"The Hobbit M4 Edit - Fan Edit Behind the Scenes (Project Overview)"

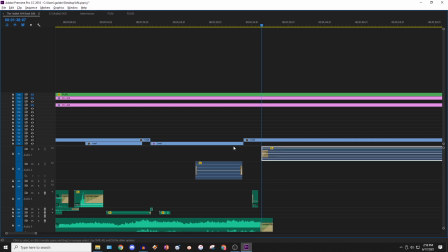(4:03)
So you can see here at the top, this is the original audio, which is fading in,
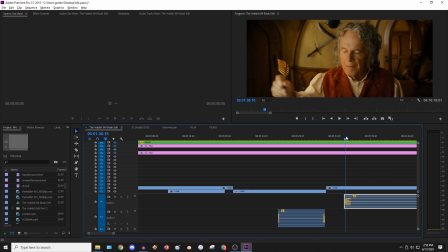(4:08)
and this is right when Bilbo is about to write in a hole in the ground. So before that,
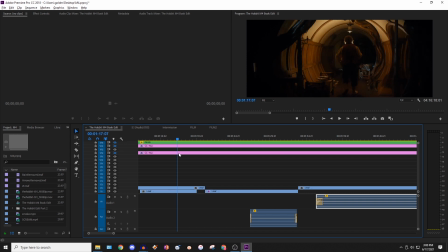(4:15)
I actually cut out all of the narration, which I talked about in my audio commentary. And so that means that there's really no blue audio here, except for this.
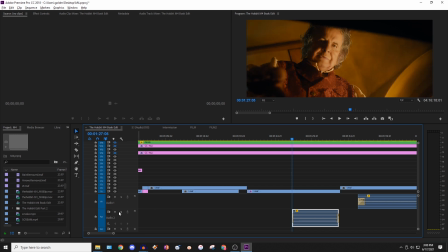(4:25)
This is lingering audio, which I've purposely kept. What I've done is I've extracted just the center channel here, which the center channel in a surround sound setup is the Foley and dialogue stuff that's important.
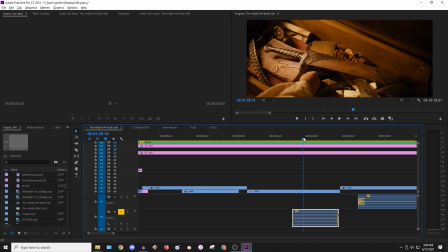(4:38)
It's not as much music and surround ambience. So that's what I needed for this part when he grabs the book.
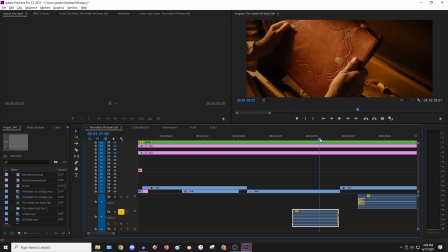(4:44)
We need to have a sound as he grabs it and then as he walks off and puts it down.
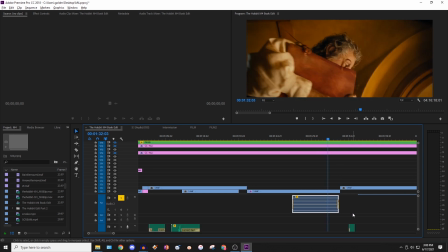(4:49)
So you can see I have that part right here, but some of the sounds I actually didn't need to use the originals.
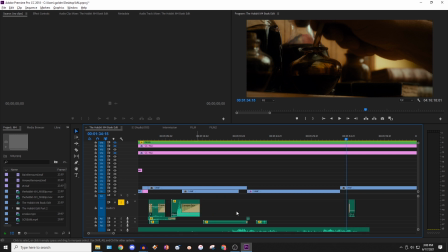(4:55)
I could just add them in myself. So for example, if I go down here, this is just a sound that I recorded myself as Bilbo taps his pen.
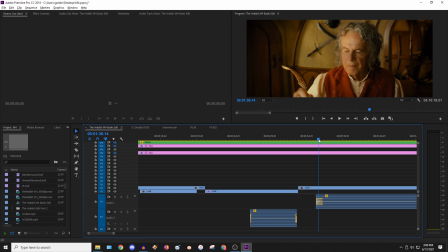(5:07)
And so that is great. That's all we need there. And then it fades into the original sound because now Bilbo's going to start talking.
In a hole in the ground.
So you can hear there's a couple things going on. There's the music, the dialogue, and the background sound of just the Shire.
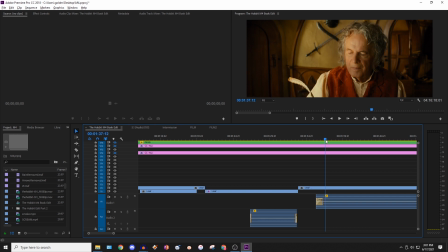(5:25)
So that means that to have continuity with this part, we need to now rebuild that before in this part.
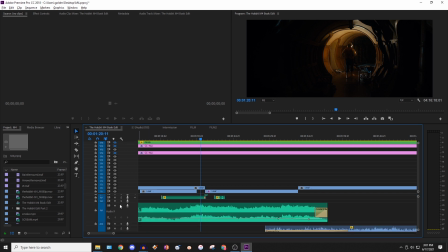(5:31)
So that looks like right below here. You can see I have in green, this is the soundtrack.
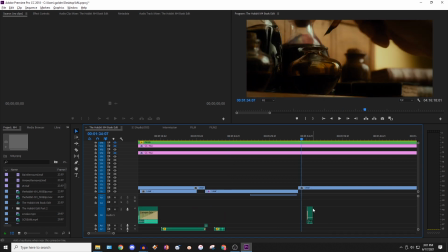(5:40)
And that has been blended in with this part with Bilbo. So I can actually isolate these and just play it.
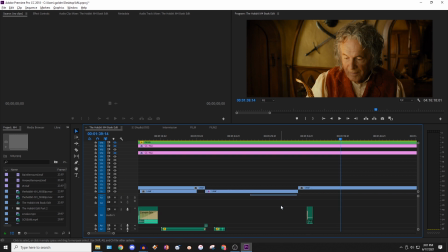(5:50) In a hole in the ground.
So you can hear that as this piece stops and fades off, this one starts, which is perfect.
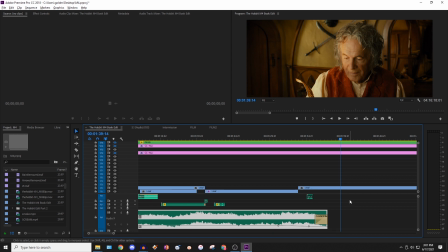(5:57)
And another thing is that you'll hear that the music is quieter, but that's because Bilbo is talking.
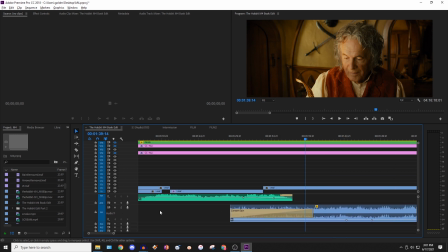(6:01)
So that does work out fine with the volumes and fading. Another thing is you'll remember that there was that Shire ambience in the background.
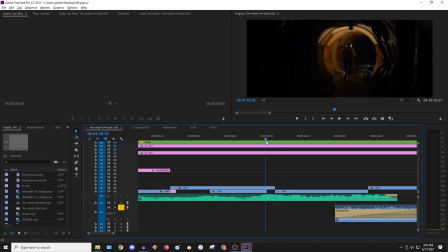(6:09)
Now I actually didn't have it on purpose here because Bilbo was still sort of waking up here and it's kind of dark.
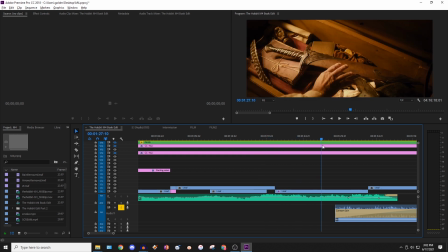(6:15)
So you wouldn't expect it to be super loud outside. But as he gets into the hallway, I can play this.
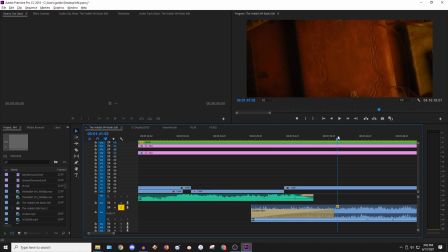(6:24)
It starts to fade in. And then it gets full volume here.
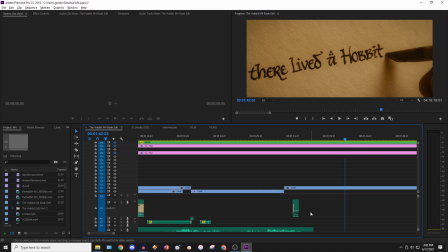(6:29)
So it's sort of overlaid. So there's double ambience going on. And that's on purpose because it allows the ambiences to match.
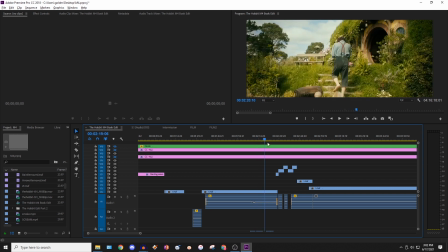(6:37)
But then also it means when we get later and I have to go back and chop things up more,
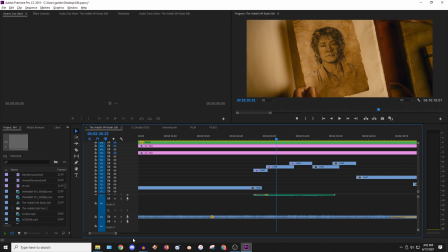(6:43)
I can just keep, you can see right here, this ambience going. And I can adjust the volumes. You can see these little dots. This is it going from quieter to louder here. And so that's just really to blend everything together and make everything feel as if it was meant to be in this order,
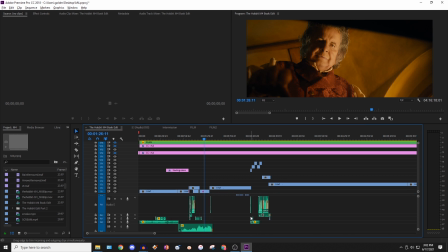(6:59)
even though you can see it's all rearranged so much. Now, if we also go a little bit earlier, I really went and did a lot more sound effect redubbing here, which I can play. This is Bilbo waking up and lighting the candle.
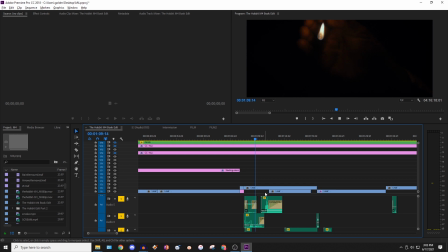So I'm not sure how loud that will be, but hopefully you can hear listening to this.
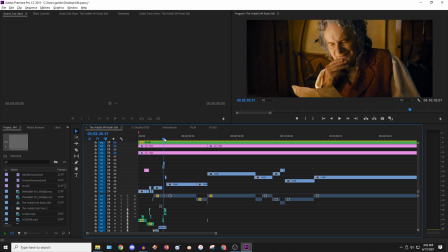(7:30)
Okay, so that's the opening, and you can see when you watch the final movie that it works pretty well, but it's just been so heavily changed. And you know, that's the beauty of editing, that you can do all of these changes and it might look messy here, but when you finally render it all out all together, it actually can work pretty well.
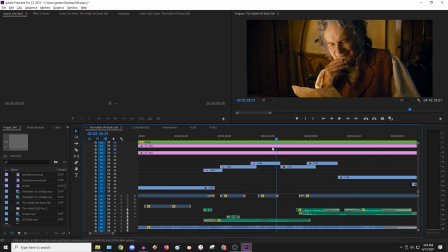(7:48)
One other part I want to talk about is I've done some further color adjustment on this shot right here, which I did briefly talk about in my commentary.
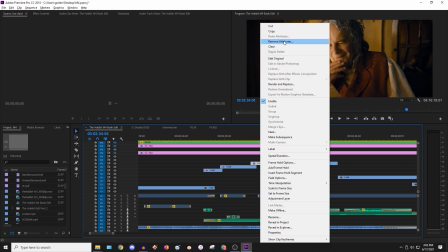(7:56)
But we can see this is what it looks like right now. And if I were to remove the color grading, this is what it would look like originally.
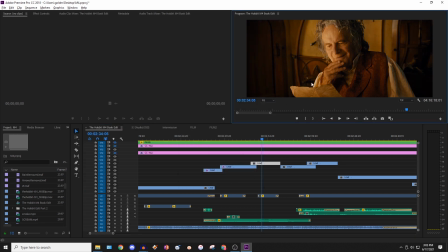(8:04)
So I'll do a little comparison.
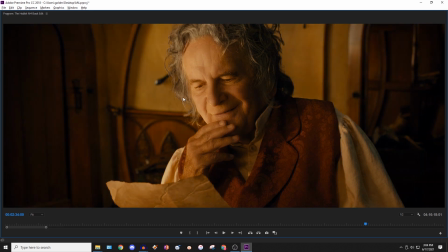(8:08)
So you can see it pretty much goes from early darker morning to earlier in the day.
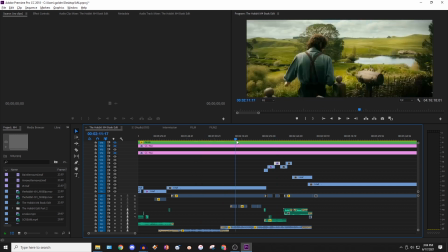(8:13)
And that was done, obviously, because this is rearranged. And if I go back to here, this is what it looks like when Bilbo is talking.
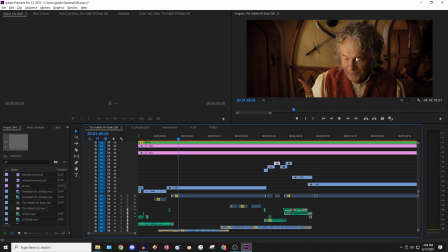(8:21)
Let's get this back on. So this is it with my color grading, just to adjust the other levels. But so this is it before, during the day, and then this is it later, and this is supposed to be matching that.
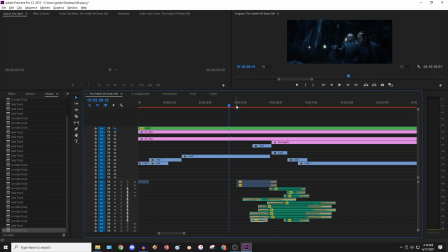(8:33)
And you can see it matches pretty dang well. So moving on to another transition, I talked about this briefly in my audio commentary, but I said that this one was very challenging to do as we cut from night to day in Rivendell.
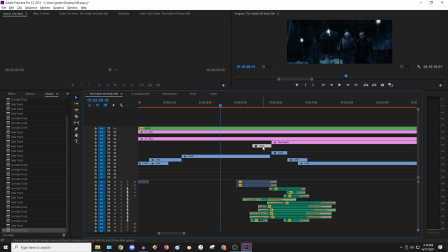(8:46)
Now there's a couple elements going on. In the original movie, it was just Elrond and Gandalf talking, and then boom, we cut to, Galadriel, and so that had to go. So in my edit, it just went from there to the next day.
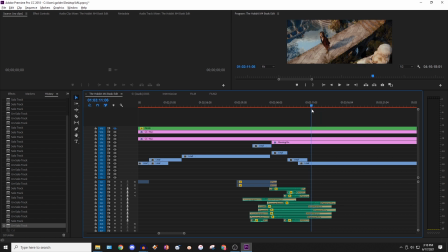(9:02)
And in my first version of this edit, it just went straight to Bilbo walking, but that was really fast, and it wasn't quite perfectly smooth. So to adjust that, we need to slow down the transition, and there are two ways of doing that. Number one, I added this extra Thorin close-up to end the scene on a better note. Just rather than them walking off,
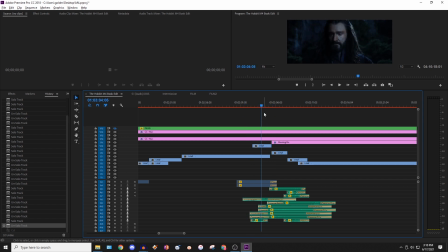(9:21)
we cut to Thorin reflecting, and it really just, you know, the audience focuses on Thorin and his character, and it slows it down as we reflect. It's a longer close-up, and then we cut to an establishing shot, then another establishing shot, and then on to Bilbo.
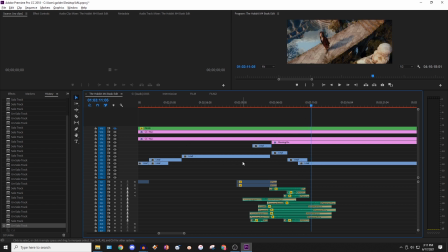(9:37)
So it slows it down and makes it more smooth, but that's only the first half of it. Then we have to do the audio. So with the audio, you can see the original movie audio is here.
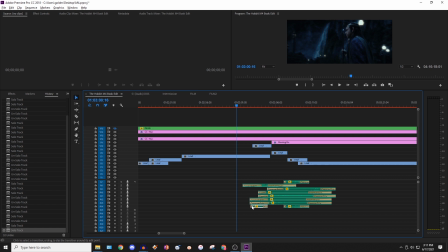(9:45)
There are two tracks, and then also this one down here, which is, this is panning the audio. Since we're cutting from them talking to Thorin over here, it needs to actually match with that on our surround sound. Now, you might not be able to hear it perfectly on this preview, but I'll at least try to play it right now. Thorin Oakenshield feels that he's answerable to anyone.
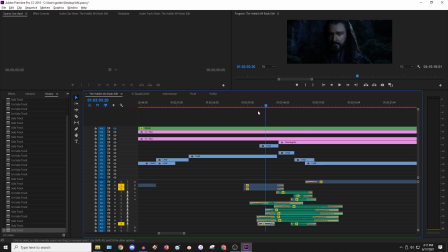(10:06)
You can at least see it on the far right over here that one of these channels pops up, this one right here, when we cut.
She feels that he's answerable to anyone.
So that's really good. Then we have to blend the soundtrack, and I talked about this earlier.
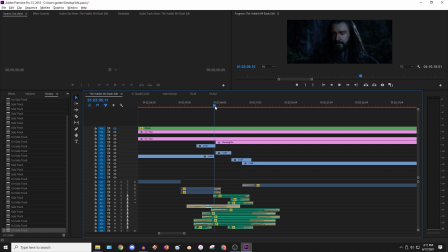(10:23)
Basically, we have to end the soundtrack here. As you can see, it fades out. And then we need to start the next soundtrack. So I'll play that to show you what I've come up with.
That he's answerable to anyone.
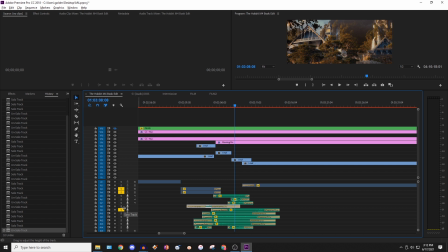(10:37)
So it sounds okay, but it still feels like it's missing something. And I'm going to show what it's missing. First off, it's missing some center channel activity just to make it more lively. We have birds added now. And some wings of birds flying.
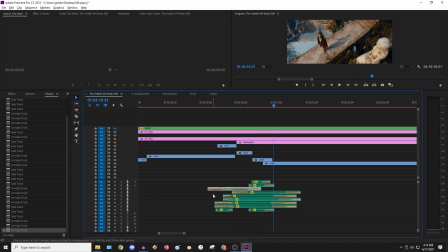(10:56)
Then, now for the surround sound, just to make the environment feel full and lively, we have this. So this acts as a bridge from this scene to the next.
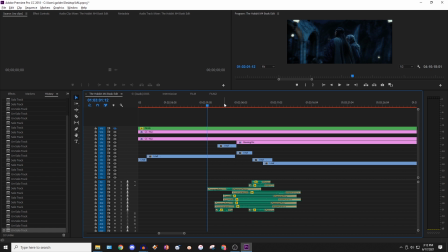(11:15)
It starts off with waterfalls and wind and birds, just nature sounds, fading in a little bit early to prepare us to cut. Then we cut, audio maintains and maintains, and then it starts to fade out as we blend back into right here.
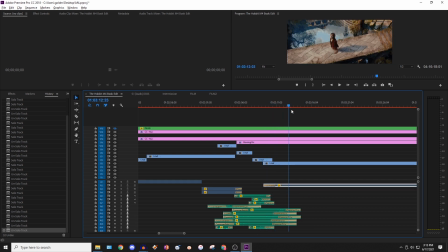(11:31)
This is the original sound, which this one already has, the perfect waterfall and wind ambience. So it just blends it together and gets us to the next scene. So that is just one example of a complicated transition that took a while, but as you can see, there are plenty of them as we go throughout this edit.
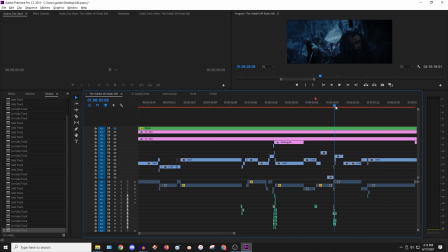(11:47)
This is another complicated part. It's actually not really a transition from one scene to another, but this is restructuring Bilbo and his slip. So the dwarves are walking, and then we cut to Bilbo getting distracted by the lightning,
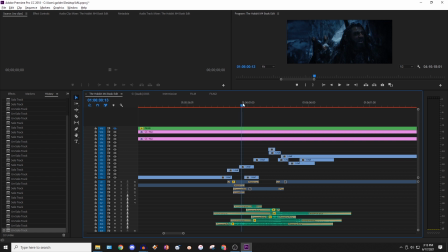(12:04)
and then Thorin is, yelling that he has to find shelter. Then we cut back to Bilbo, who is now slipped, and then we have some dwarves looking over to notice him. Then Thorin is noticing him.